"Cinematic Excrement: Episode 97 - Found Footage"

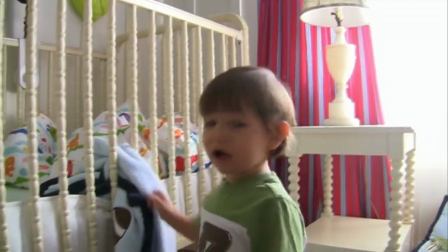But often, having an amateur operate the camera can give the film a feeling of authenticity that a professional cannot.
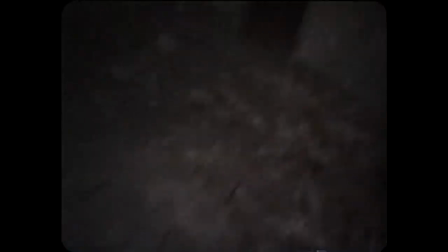This is one thing that worked in the Blair Witch Project's favor, and my god, I am so sick of having to say the full title of that movie every time. I'm sorry, I know this is a stupid-ass thing to complain about, so feel free to tune out the next 30 seconds or so, but god, I was so used to just being able to abbreviate that movie as Blair Witch. If I made this video 2 years ago, all I'd have to say is Blair Witch, and you know exactly what I was talking about. But I can't do that anymore because now there's actually a movie called Blair Witch. They fucking ruined it for me. And that movie wasn't even that good, but boy howdy do I digress.
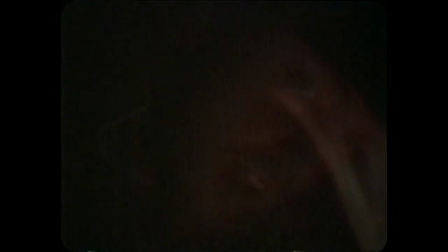Anyway. When they made the Blair Witch Project,
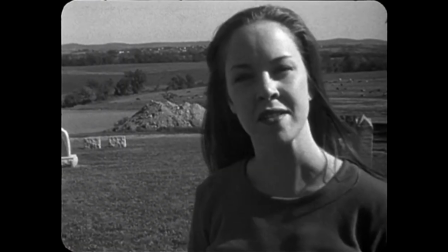when one of the characters is operating the camera, it's actually the actor that's operating the camera.
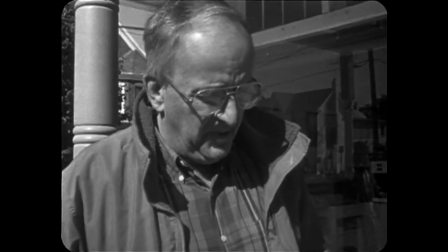All three of them got some basic training in camera operation and simple outlines of their scenes,
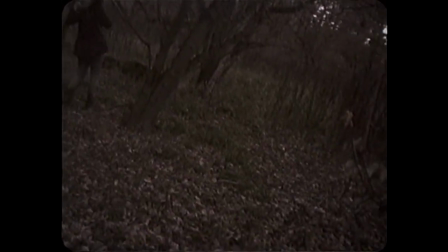and they were basically thrown into the woods and told to improvise. And you know what? It worked.
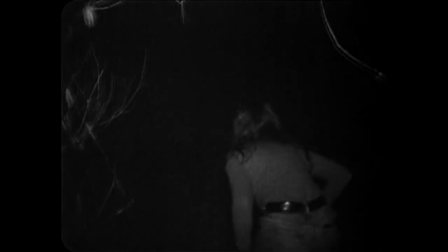Mostly. It honestly looked like three college students with a camera wandered out into the woods and got themselves killed by some unseen thing. It felt real. Hell, a lot of people legitimately thought it was real.
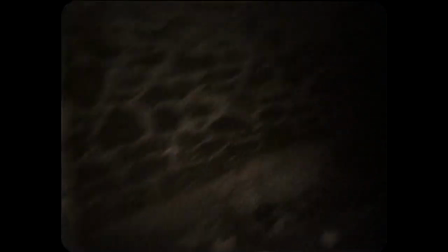It's kind of silly to think about now, but at the time it was released,
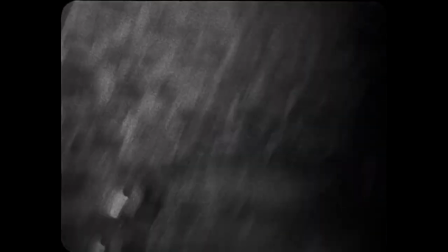a surprising number of moviegoers thought the Blair Witch Project was legit, and Heather, Mike, and Josh really died in those woods. Heather Donahue's mother even received a sympathy card from a distant relative who thought she was actually dead. It was a different time. Video quality can also be a problem with found footage movies.
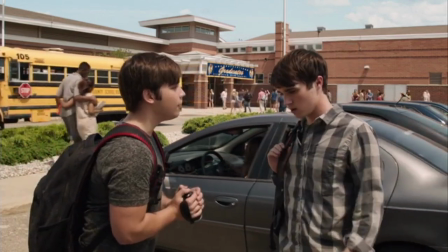Strange though it may sound, sometimes there is such a thing as video quality that's too good.
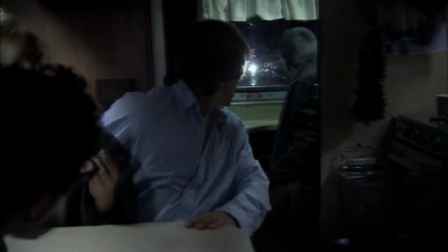It all depends on the source, of course, or at least what the source is supposed to be. If you're dealing with a documentary film crew or a TV news reporter,
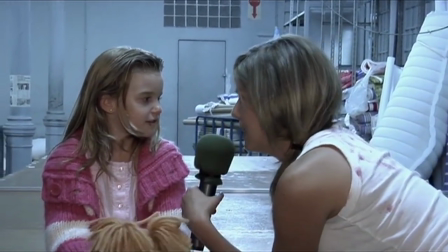it makes sense that the video quality would be relatively high since the camera operator in this case would actually have a professional grade camera.
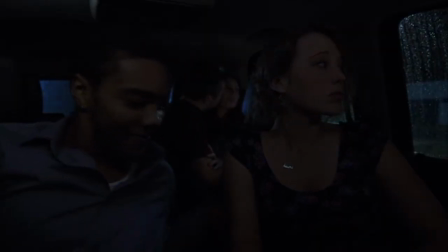But take this shot from Into the Storm. What we are allegedly watching here was filmed with the selfie camera on this guy's phone.
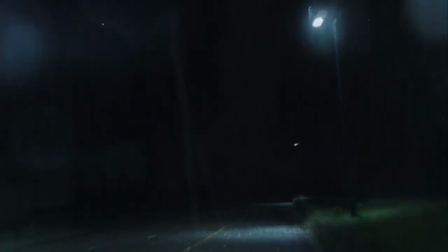This camera is rock steady, the audio quality is outstanding, and the video looks pristine even in low light.
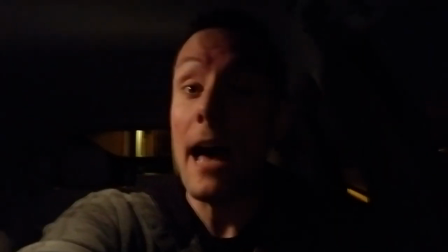Now, cell phone cameras have come a long way in recent years. Hell, I think they used an iPhone to shoot a scene in one of the Sharknado movies. But they still have their limitations, as you can clearly see here. Now, I'm doing my best to duplicate the shot from Into the Storm using my car and my phone.
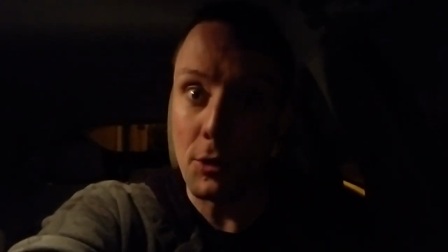And my phone has a pretty good camera for a phone. But it can't hold a candle to a professional film camera or even the prosumer-grade camera I use to shoot my videos.
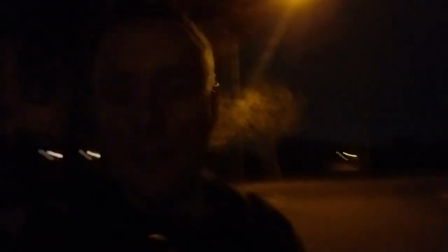And this should become even more obvious once I step outside. Yeah, does this look anywhere near as good as that shot from Into the Storm?
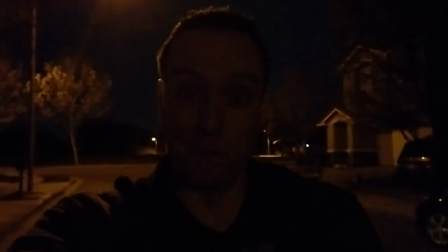Hell no. They were not using a cell phone. Chronicle had this problem as well, come to think of it.
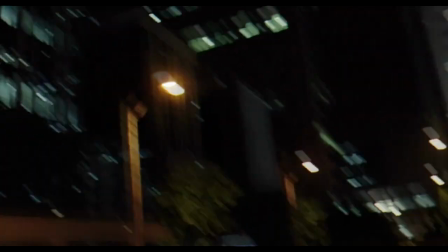There's a big fight near the end of the movie between Andrew and Matt, where director Josh Trank all but abandoned the found footage concept entirely.
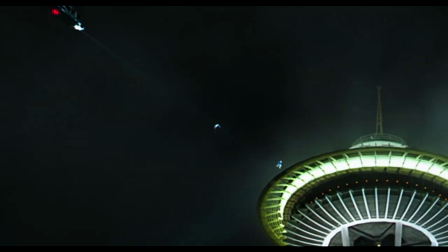The action is just a little too easy to follow, and the transitions are just a little too smooth. And again, some of this footage was supposedly shot by innocent bystanders on their cell phones.
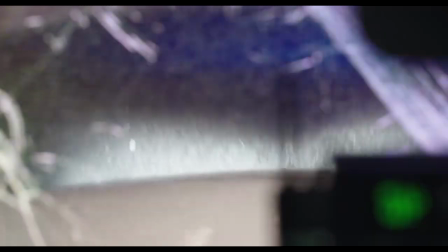Not buying it. Nor am I buying this one shot from a police dash cam. Lots of people watch cop shows, Josh.
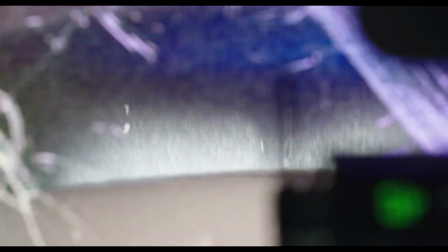We know what dash cam footage looks like. And it doesn't look like this.
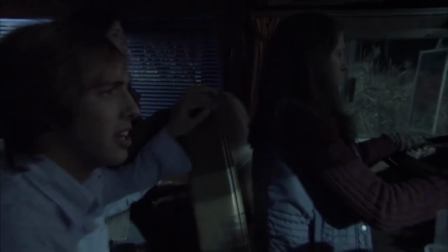And then there's George Romero's failed attempt at found footage, Diary of the Dead.
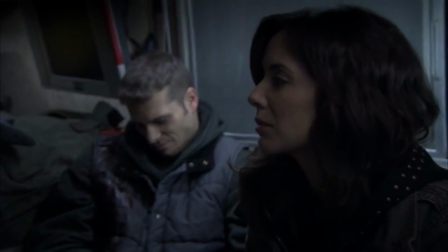One of the mistakes he repeatedly makes with this movie isn't so much with video, but audio quality.
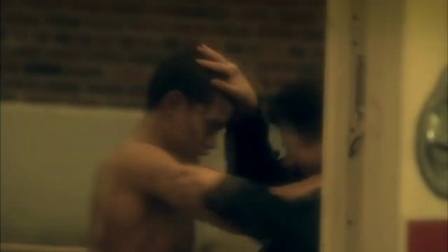Far too often, characters in the movie sound like they're right next to the camera, even though they're clearly far away.
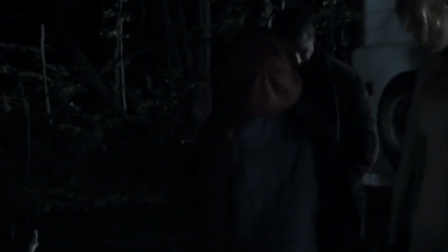Of course, the reason for this is they're mic'd, because it never occurred to Romero that people in the real world aren't normally mic'd up 24/7.